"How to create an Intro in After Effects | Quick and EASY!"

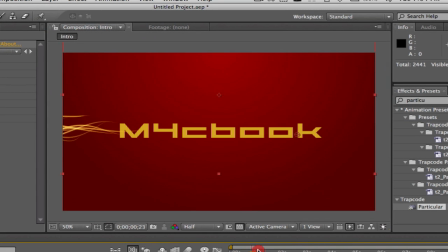[4:13]
And once you think this looks good, we're gonna change the colors and stuff of the particles.
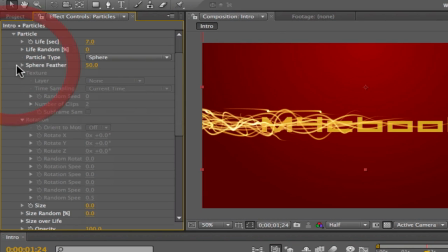[4:19]
So go to particle, you can change the life here. So if you want them to have a shorter life, so 2 seconds, it's not really gonna go really far. So yep, or 7 seconds. I'm gonna make it about 7 seconds.
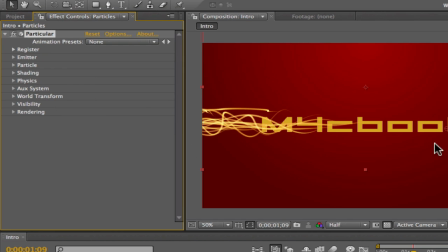[4:38]
That's good. So it covers my whole intro and they basically never die. And then make life random. I'm gonna make it something like 20. So some of them are gonna live longer. Some of them gonna live shorter.
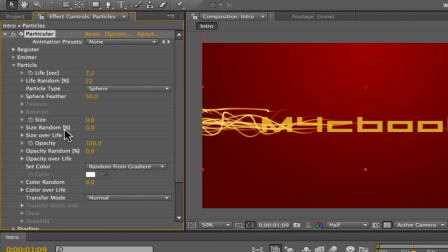[4:54]
So yep, that's for the life random percent. Then for the set color, I'm going to put at birth, and I'm going to make it
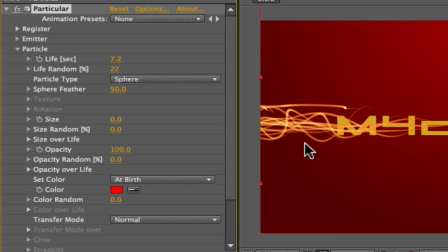[5:04]
this red, so it kind of looks like fire. No, well, not really fire, but yeah. I'm gonna change the color random too, so it's not only the same red.
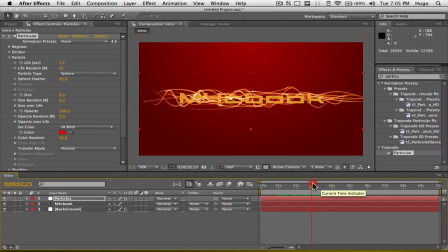[5:17]
That looks pretty good. So I've got my particles. So again, this is really simple to make, really quick. At this point, you might want the particles to go through the screen not that fast, because right now they go through really fast.
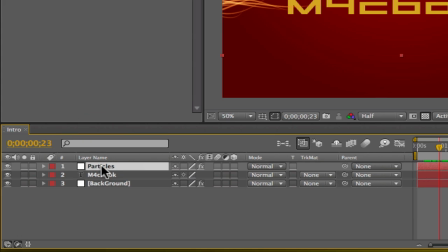[5:31]
If you want to make that longer or shorter, go on your particles, hit U on your keyboard, and then you'll have those two
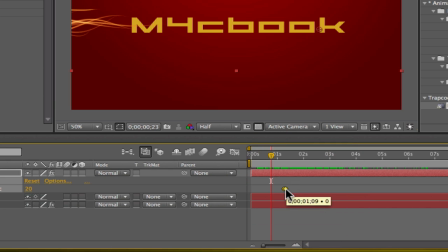[5:40]
keyframes here just after each other, two after each other, and you can drag those to set an endpoint. So for example, you want them to start disappearing at like 4 seconds.
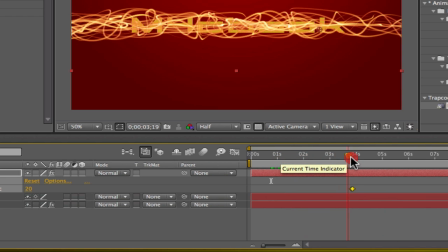[5:49]
So they're going to go all the way, they're going to keep coming, then at 4 seconds they're going to start disappearing.
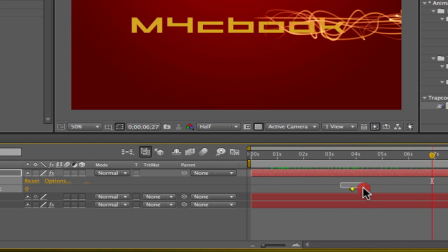[5:55]
So that's totally up to you how long you want to make this. So I'm going to try and keep this pretty short. Something like that looks pretty good. So yeah, for me they start disappearing at about 3 seconds.
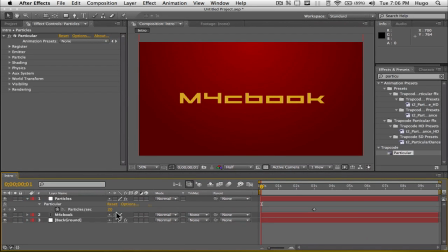[6:08]
Sorry. And once you're happy with your particles, we're going to add a kind of few effects to the text to make it more realistic.
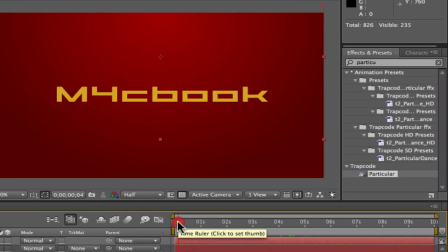[6:17]
As if they're appearing with the particles. So go to your effects and preset and search for linear wipe. So there's two linear wipes. There's one which is the transition, which we don't want. We want the transitions with an S and wipes.
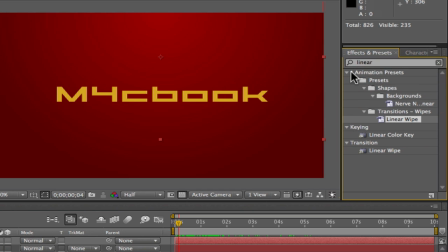[6:33]
So it's a different thing because, yeah, it's a different thing. That's a preset, animation preset, and that's a transition. It's not exactly the same. Although you can accomplish the same result, but it's going to take you way longer with the other one because you need to change a bunch of stuff. So take this one and drag that on to your text.
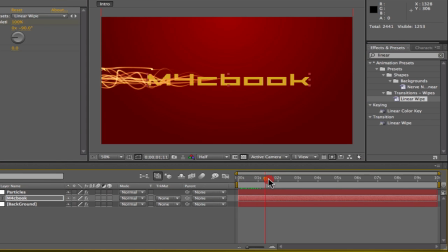[6:53]
So it's gonna make your text appear right there.
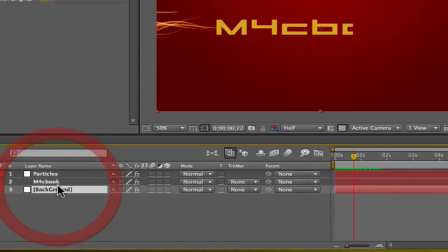[6:56]
That's pretty fast, but select your text, hit on U, and you have two keyframes.
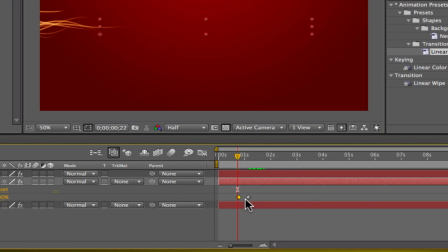[7:02]
So obviously the number one is the one where it starts and the number two is the one where it ends. So I'm gonna make it appear, start appearing right when the particles pop up. And make this a little longer too.
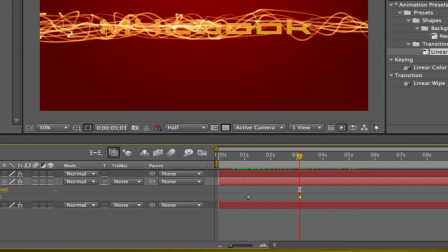[7:18]
So there you go. If I take the particles away, you'll see how it works.
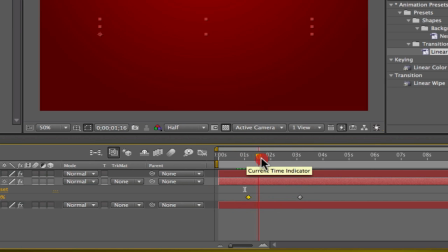[7:22]
So at the first keyframe right here, it's going to start popping up, and at the last one, it's when it ends. So yeah, and that looks pretty cool with the particles at the same time.
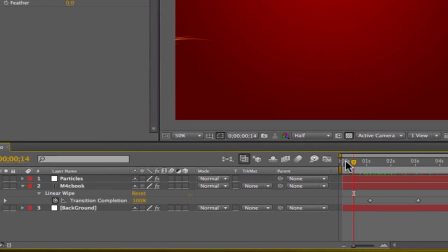[7:34]
Okay, so then to add a little more effect that it's actually the particles that are creating the letters, because right now you can kind of see it,
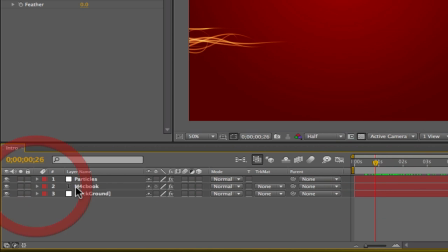[7:41]
you want to add transparency to your text and then slowly become visible.
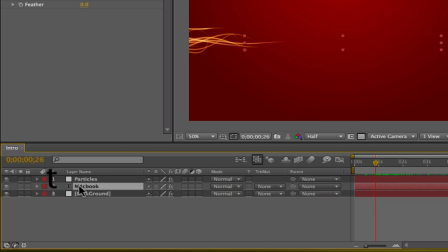[7:46]
So go to your text layer, hit T, it's going to bring up the opacity.
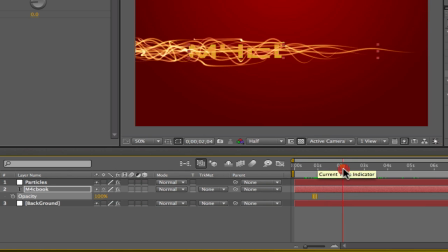[7:50]
And at the beginning, make it, when it starts appearing, make it 0%. So put it at 0%. Set a keyframe by clicking on the little clock. Go a little bit further when the particles are almost through or something like that.
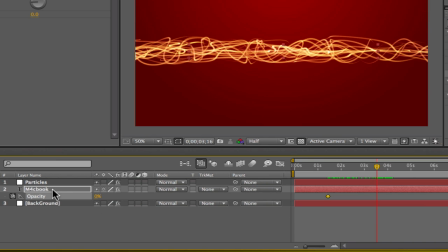[8:09]
But for a second here. And make it go up to 100. So drag it all the way to 100. It's automatically going to set a keyframe.